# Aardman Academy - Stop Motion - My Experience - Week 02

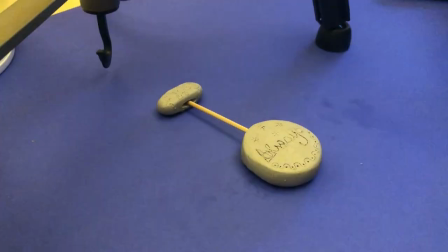(4:01)
I always speed up my animations by four or five thousand percent
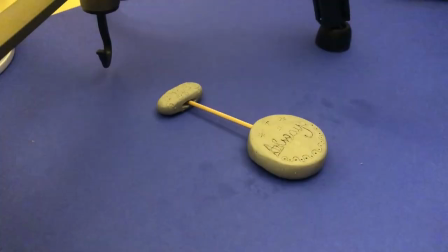(4:06)
and I thought I'm gonna show you what it looks like when I'm animating in real time because it's slow.
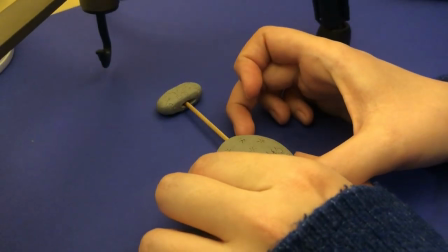(4:13)
I'm just moving the pendulum like a tiny tiny tiny tiny tiny bit.
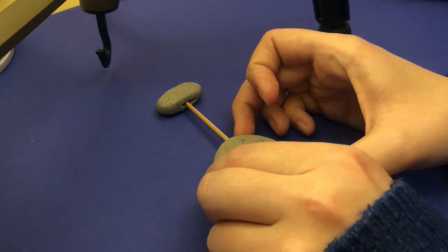(4:19)
Sometimes the movements look like they barely even exist but when you do them and you look at the animation later on it is actually moving just really really slowly.
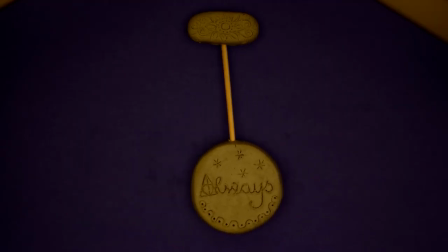(4:28)
This was my very first attempt as you can see it's moving very unrealistically and it's not a
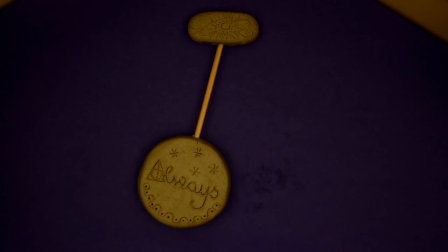(4:34)
smooth movement it doesn't look like it's actually heavy and then tried it again and this is what the result was.
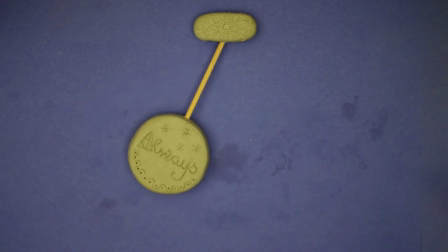(4:40)
This one I gotta admit I really do like because I think you can really feel the heaviness and then I think this
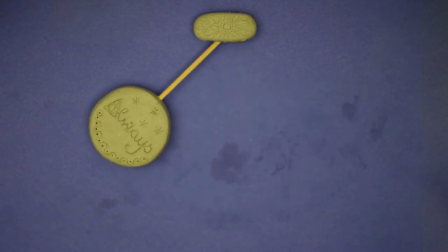(4:46)
is the coolest thing about animation because you can literally take anything and make it look like anything. I could just grab a balloon and make it look like it's as heavy as a bowling ball or grab a bowling ball and make it look like it's as light as a balloon. It's not so cool, isn't it? Just a little information, I'm editing the vlog at the moment and we just had a weekly zoom meeting in the morning and next Monday on March 1st Arpen will be giving a zoom meeting for everyone who's interested in maybe doing the course. Just planning to get more information about it, to ask questions. Mark Hewis is always holding the meeting who's also doing our meetings from the course every Wednesday morning so there's a chance for you to get to know him and just get a feeling of what it's gonna be like if you do the course and I will also be there with other participants of the course to just answer your questions if you have any. So if you're interested in talking to someone from Artman about the course and to us, go to Artman's website, sign up, it's for free obviously and you'll get a link for the zoom meeting.
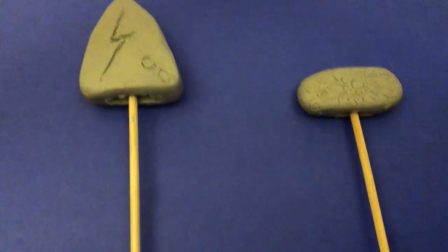(5:44)
See you there! At this point I was officially done with the first task,
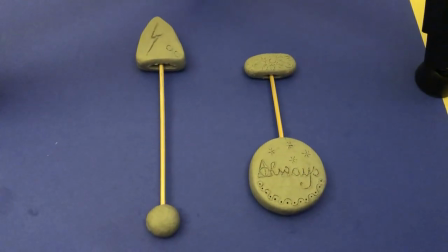(5:49)
animating two pendulums with two different weights but I was thinking okay
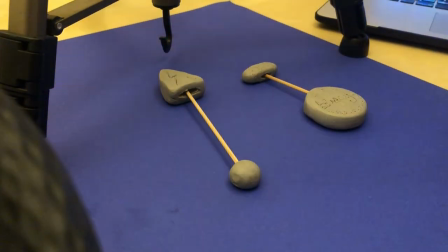(5:54)
how hard is it when you have to animate two things at the same time which I've never done before and
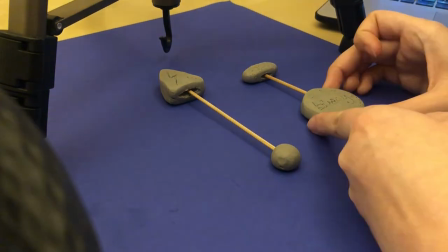(6:01)
give both of them different weight and also make them interact with each other so then I took both of my pendulums put them
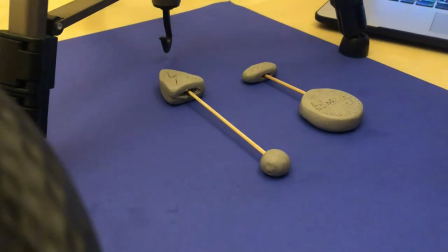(6:09)
next to each other and try to make it look like the left one is pretty light and the right one is really heavy I wanted the light one to hit
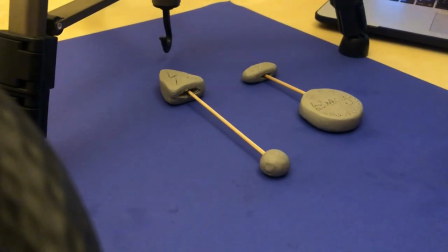(6:18)
the heavy one and just make them react like they actually have this weight to them. This was the first try and I don't completely hate it,
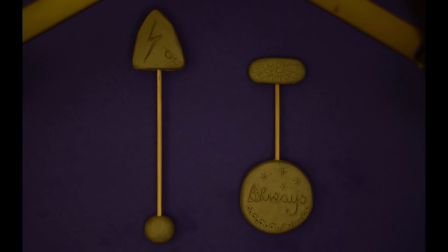(6:26)
but when you look at the right one you can see it stops moving way too quickly and in an odd way. And the left one also just stops way too abruptly and it's not swinging anymore. It just goes from left to right, left to right, left to right.
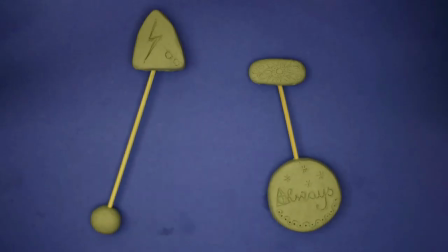(6:40)
And then I tried this again. This one looks better, but but obviously it's still not perfect.
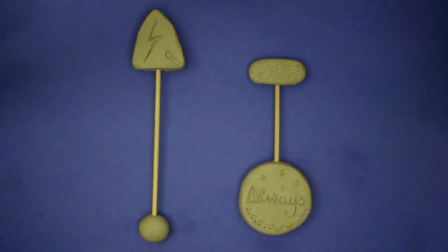(6:45)
And my mentor, Darren Thompson, who I have my weekly feedback sessions with, yeah, just agreed with me because we both could see it doesn't move naturally in the end. And the larger one on the right is just holding its place too long when it's at its highest point.
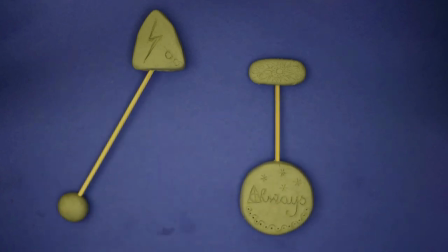(7:01)
So you just kind of have the feeling like, come on, move already. And that's just one of the things we said we don't really like about it. So when I try this again next week, we'll see if I have improved or not.
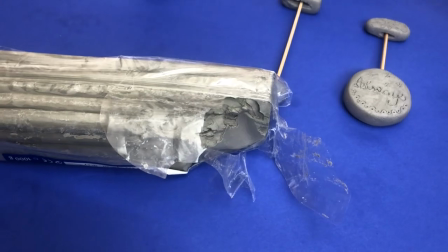(7:11)
I gotta do the second assignment which is bouncing balls and I need to make some balls out of this.
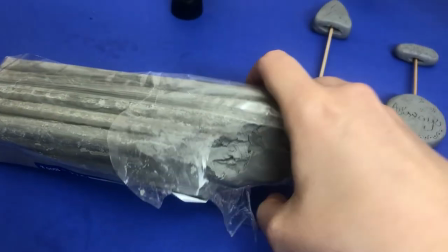(7:19)
This is rock solid so I need to warm this up and make some balls. Alrighty moving on to bouncing balls and like I said the clay was really cold and rock solid.
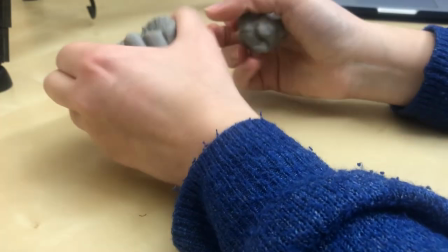(7:33)
It took a long time for it to be warm so I could actually work with it.
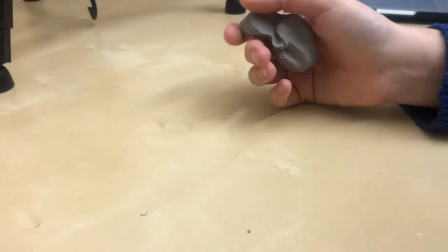(7:37)
At first I was trying to just hold it in my hands and make it warm but but I ended up just putting it on my radiator
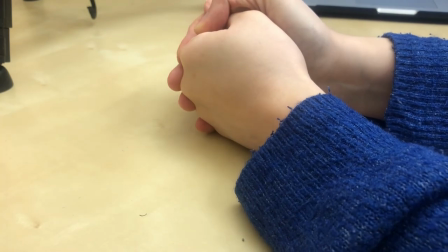(7:43)
which really helped and I googled if I could just put it in the microwave for a couple of seconds but everyone said don't do it it's gonna
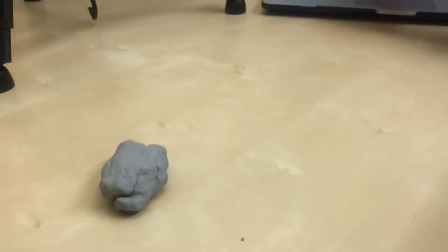(7:50)
melt so yeah I just had to be patient for a little bit and just sit by the radiator and wait for my clay to get soft.
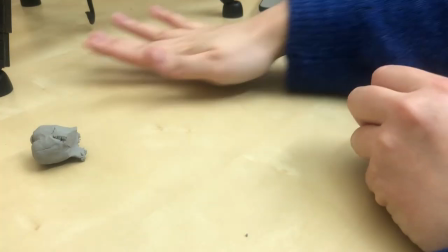(7:56)
One fun fact is that Artman apparently has one I don't know what you would call it like a container thingy
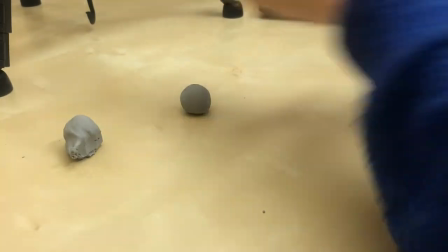(8:03)
where you can just put loads of clay in it and it warms it up for you so you don't have to put it on a radiator which is probably a good thing to
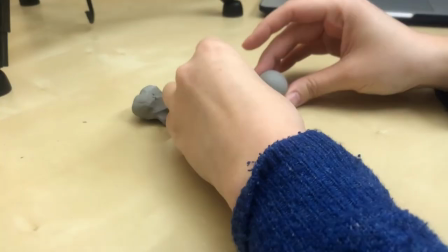(8:10)
have when you're doing a feature film and you need tons of clay.
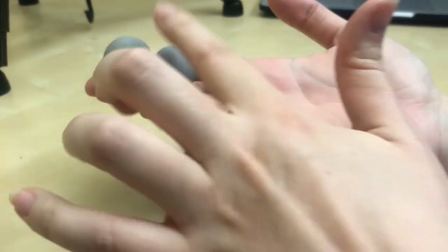(8:14)
So when it was warm enough for me to work with I formed three identical balls for one animation and as you probably know balls
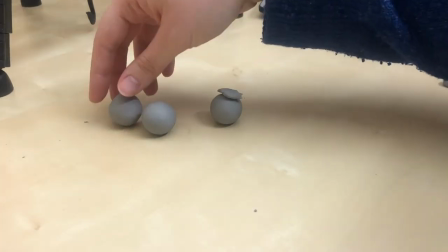(8:22)
squash and stretch when they hit the ground to bounce up and down and I just thought it would be quicker if I just prepare the different stages of squashing
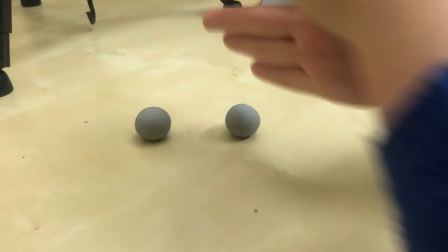(8:30)
of the ball and just replace it whenever it's necessary instead of just having one ball that I need to form into different shapes while I'm animating.
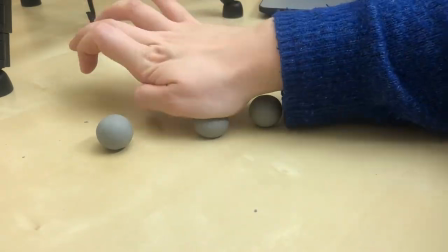(8:39)
Here they are the three little cuties and there's one good thing that Darren pointed out at the feedback session.
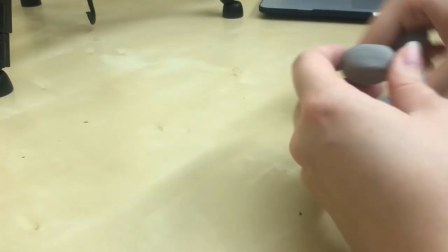(8:46)
I don't know why but I shaped my squashed ball more like a rectangle instead of an oval and it obviously doesn't look like a squashed ball.
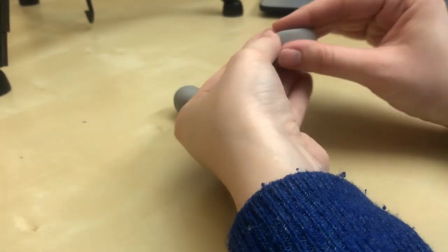(8:54)
So that's one thing I need to change when I redo the task. Yeah, I don't know what I was thinking.
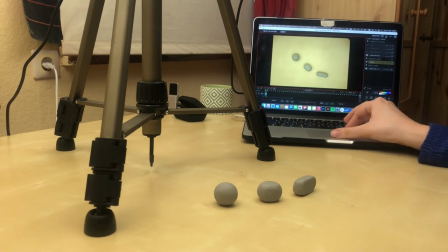(9:00)
It just looks bad. And here's another time-lapse of me animating.
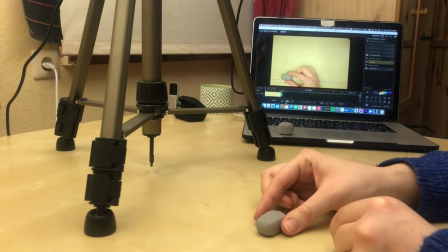(9:05)
Are you sick of it yet? Yeah, I don't blame you.
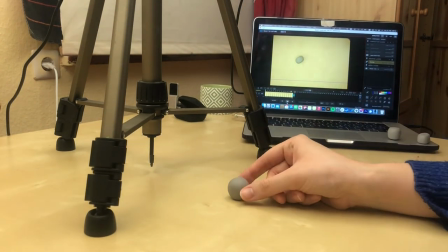(9:09)
One thing I could have done to help me out with the animation was to go on Dragon Frame, that's the software I'm animating with,
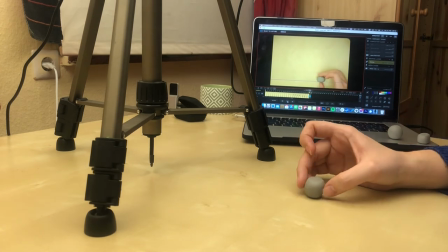(9:15)
and draw the arcs on the screen before animating, so I would know where my ball needs to go.
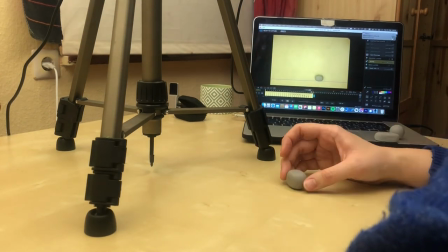(9:21)
However, I decided not to do it this way, because I don't want to rely on a guide, because I rather want to be able to animate by feeling,
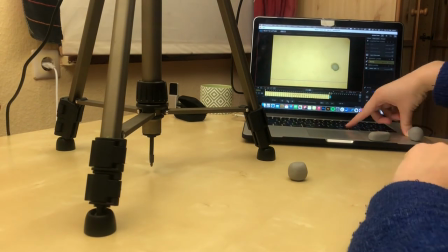(9:29)
meaning I want to be able to see it in my head and just move the pieces how I think they should be moving in order
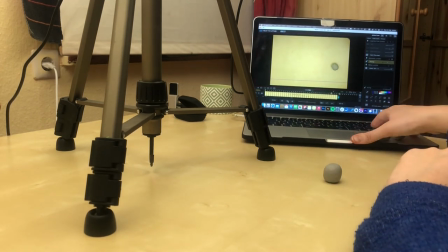(9:36)
to look good.
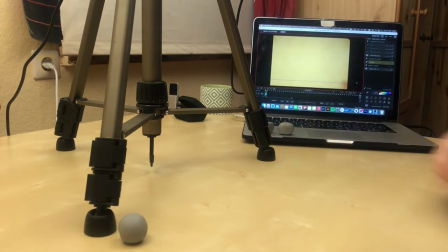(9:37)
What I did instead was just using my finger before animating and just mimic the arcs I was envisioning in my head and to check if I even have enough room for this.
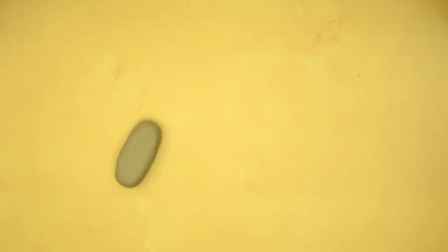(9:46)
And here's my very very first bouncing ball ever I've done an animation. And as you can tell it does not look like a ball. There should be just gravity doing its thing. However the ball clearly has a mind on its own and it's more like a little character that's
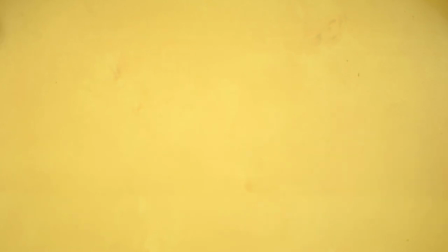(10:02)
jumping up and down and not like a ball that has been thrown and bounces up and down like it would naturally do. And then I'll try it again and try to put less character in it and try to make it look like an inanimate object which as you can see kind of work but not really.
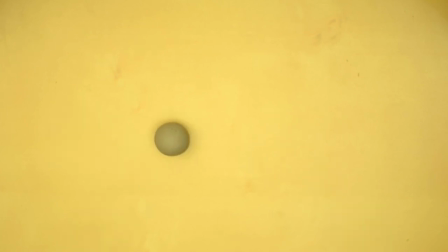(10:19)
I mean it's better than the one before but it has still too much character in it. I don't think it has enough to be an extra character but it's also obviously not a realistic ball. That's my observation of my problem that I'm mixing two things at the same time making it look like
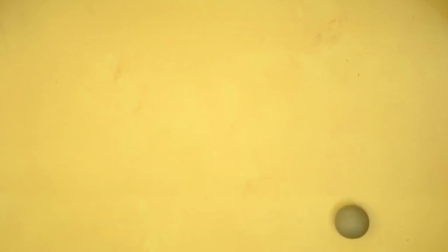(10:36)
living thing and an inanimate object at the same time which clearly doesn't work so I have to try it again next week.
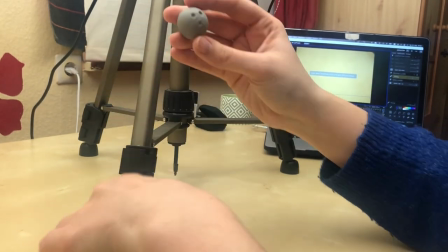(10:42)
The next ball I animated was a bowling ball and yeah here you can see me make a ball and put holes in it super exciting blah blah blah.
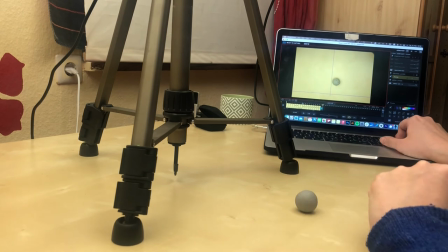(10:51)
Moving on. So one surprising thing that I've learned was when looking at reference videos of someone dropping a bowling ball,
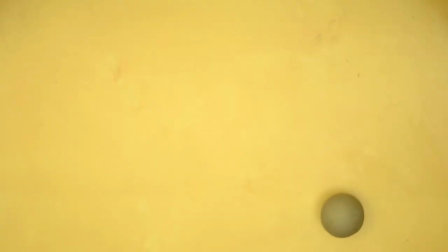(10:59)
it actually jumps up pretty high after the first time it hits the ground. After that it behaves like you would actually expect from a bowling ball.
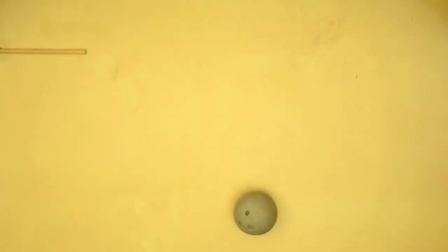(11:06)
The first drop is pretty high. Not as high as it is in this animation which is clearly too high, but for me it was still the easiest ball to animate.
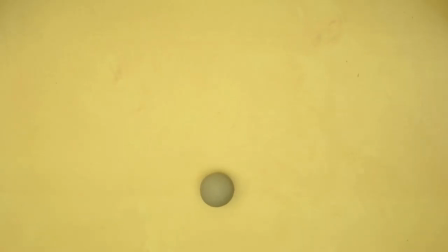(11:15)
I didn't film myself animating the beach So no time-lapse for you here. But here are the finished animations. They're both not really good as you can tell. It doesn't look like a beach ball. It looks again like it's pushing itself off the ground.
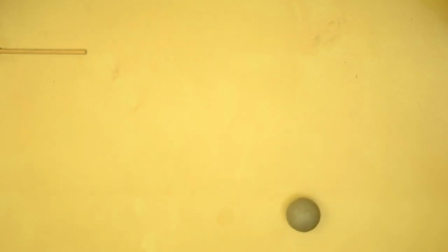(11:28)
And in the second one it just squashes way too much when it hits the ground. Also kind of looks like the ball has its own power to push itself up. And Darren also said it's just falling down too slowly.